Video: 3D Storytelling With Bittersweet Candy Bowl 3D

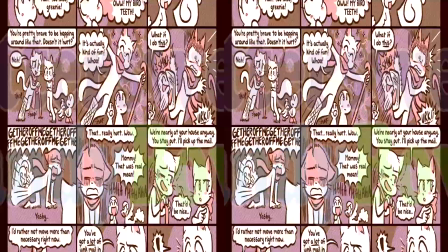0:00 Wait a minute. Wait, this isn't the right intro. Stop! Let me fix this.
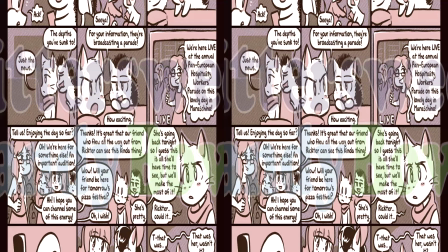0:07 Just give me a moment.
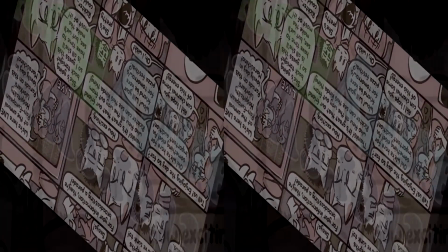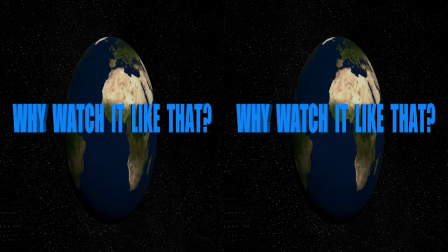0:14 There we go. That's what we like to see. Alright. Anyway, on with the show. Hello everyone, today we're going to be taking an in-depth look at the 3D converted panels I did of Bittersweet Candy Bowl, and I will be discussing why I chose them and what the 3D adds to the scene. Keep in mind, 3D is not a complete storytelling tool in and of itself, but a storytelling enhancer.
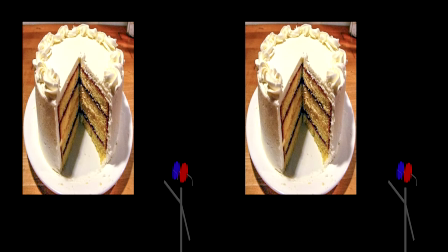0:36 Imagine it like the icing on top of a cake. It's not the whole cake, but it enhances the flavor, and it can add a new level of intimacy between the story, characters, and audience. Let's get started. First, I want to explain a few 3D terms so that we're all on the same page.
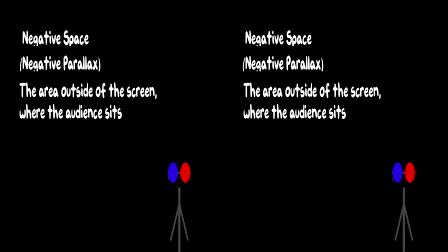0:53 Negative space, or negative parallax, refers to anything coming out of the screen towards the audience.
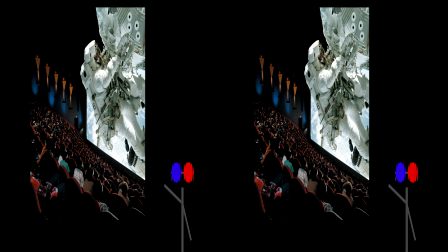0:59 This is the pop-out effect you see in 3D.
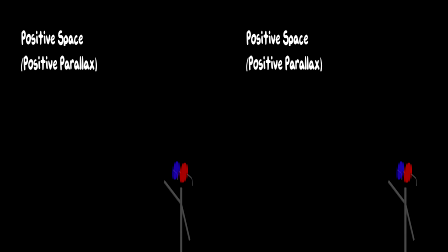1:02 Subsequently, positive space, or positive parallax, refers to any objects going behind the screen.
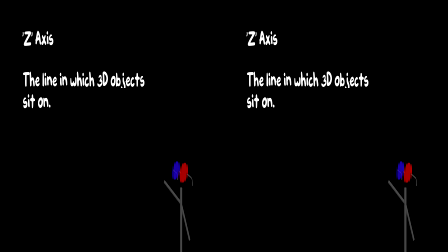1:09 Z-axis refers to the axis in which the images can come in or out of the screen.
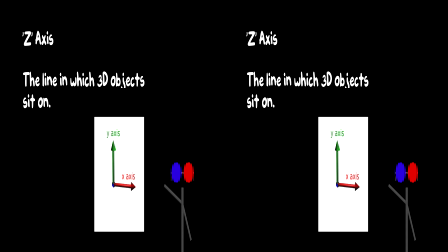1:13 Horizontal and vertical are referred to X and Y respectively, and the Z-axis is the third dimension.
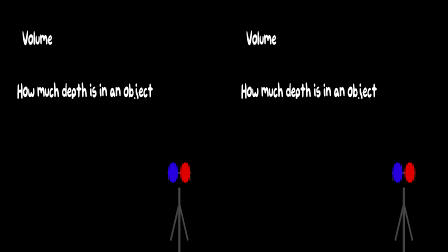1:19 Volume refers to how round an object is. The images we're about to see are merely flat shapes cut out and pushed along the Z-axis.
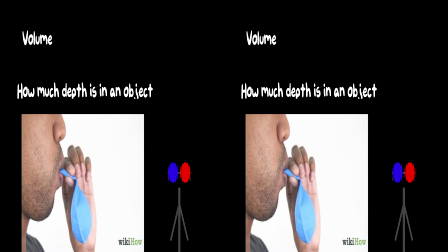1:27 It will not have any volume to them. Think of 3D volume like a balloon. The more air you put into the balloon, the more volume it has and the fuller it looks.
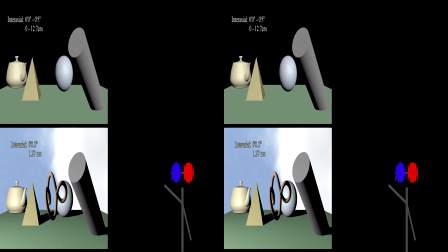1:36 If you want to learn more about volume and how camera distance can affect that, please refer to my 3D interaxial and volume demonstration videos.
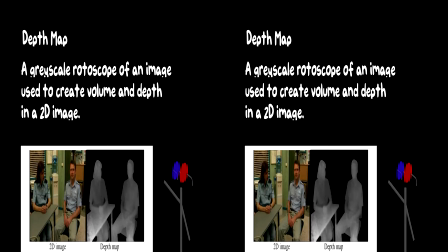1:45 They will be linked in the description. Depth map refers to a grayscale paint of a 2D image that allows for volume to be added.
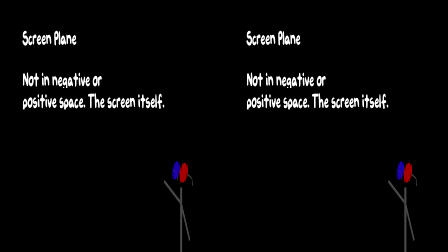1:52 The screen plane is the area on the Z-axis that is the screen itself. The screen you are watching this on is the screen plane. Think of it as 0 on the Z-axis. During this, I would encourage you to close one eye to compare the original 2D image to what it looks like in 3D.
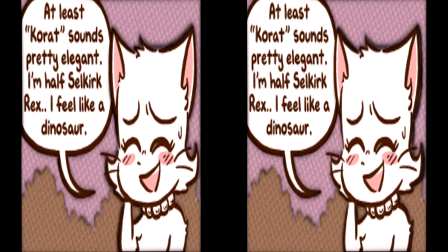2:07 The first image here doesn't really have much to do with the storytelling. It was my first test to see if it would be possible to convert the comic, and it ended up being successful. However, you can see the black borders around the different shapes, and this was due to me not filling in the backgrounds.
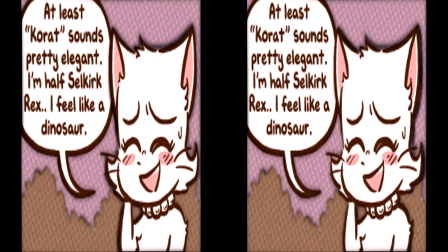2:23 I wouldn't learn to do this for the next several images, so bear with me. The character, Daisy, is coming out into negative space as she speaks to her friends. The speech bubble is on the screen plane, and the bushes and sky are pushed into the back. Not much here story-wise, but it seemed like a simple panel to do on a first test, and it was very successful.
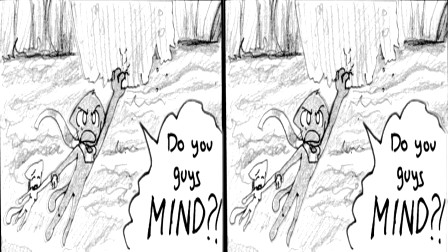2:42 This next image has a bit more going on. Mike and Lucy are hanging off a crumbled path over a raging river which is very far below them. Sadly, due to my inexperience, I didn't give Mike or Lucy any form of depth to show them dangling back into the screen, but I was able to push the cliff face and river far below them while keeping Mike and Lucy at the screen plane.
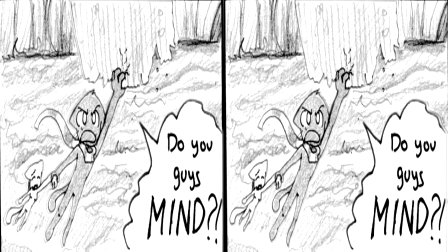3:01 The text bubble is coming out into negative space as Mike is yelling to his friends to help him up. Adding this coming out of the screen adds a level of projection to his voice, heightening the urgency of the situation. The deepness of the 3D with the river below also shows just how high up they are. I think with a bit of work, I could finagle up a depth map for this one to make the 3D look better.
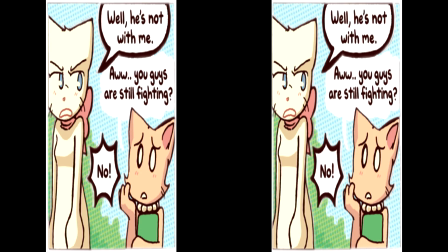3:21 This panel shows Lucy talking to her friend Daisy, who's looking for Mike to return his textbook. Lucy's the dominant one in the scene, not wanting to speak to her about Mike. Her no is brought out into negative space to make more of an impact at her annoyance.
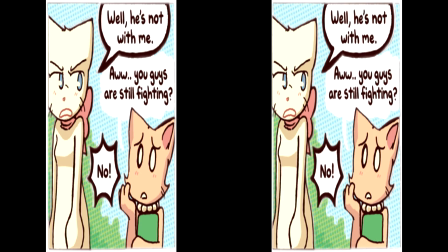3:34 Lucy herself is in negative space while Daisy is in positive space, as though Lucy is trying to escape the screen to get away from her altogether.
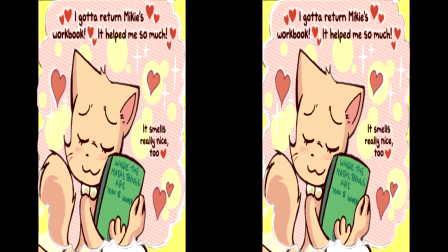3:42 This panel, more or less, was chosen as all the hearts provided a fun challenge and allowed for more bits of 3D objects to make for an interesting 3D shot. Sometimes 3D can provide fun and unique views outside of storytelling reasons. Here, all the hearts floating around, mostly the ones coming out at you, show how much Daisy is infatuated with Mike.
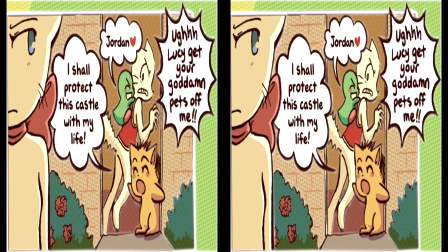4:01 This is another shot from earlier in the chapter. This one was a particular challenge as there were many objects to cut out and I was still just starting out with these conversions.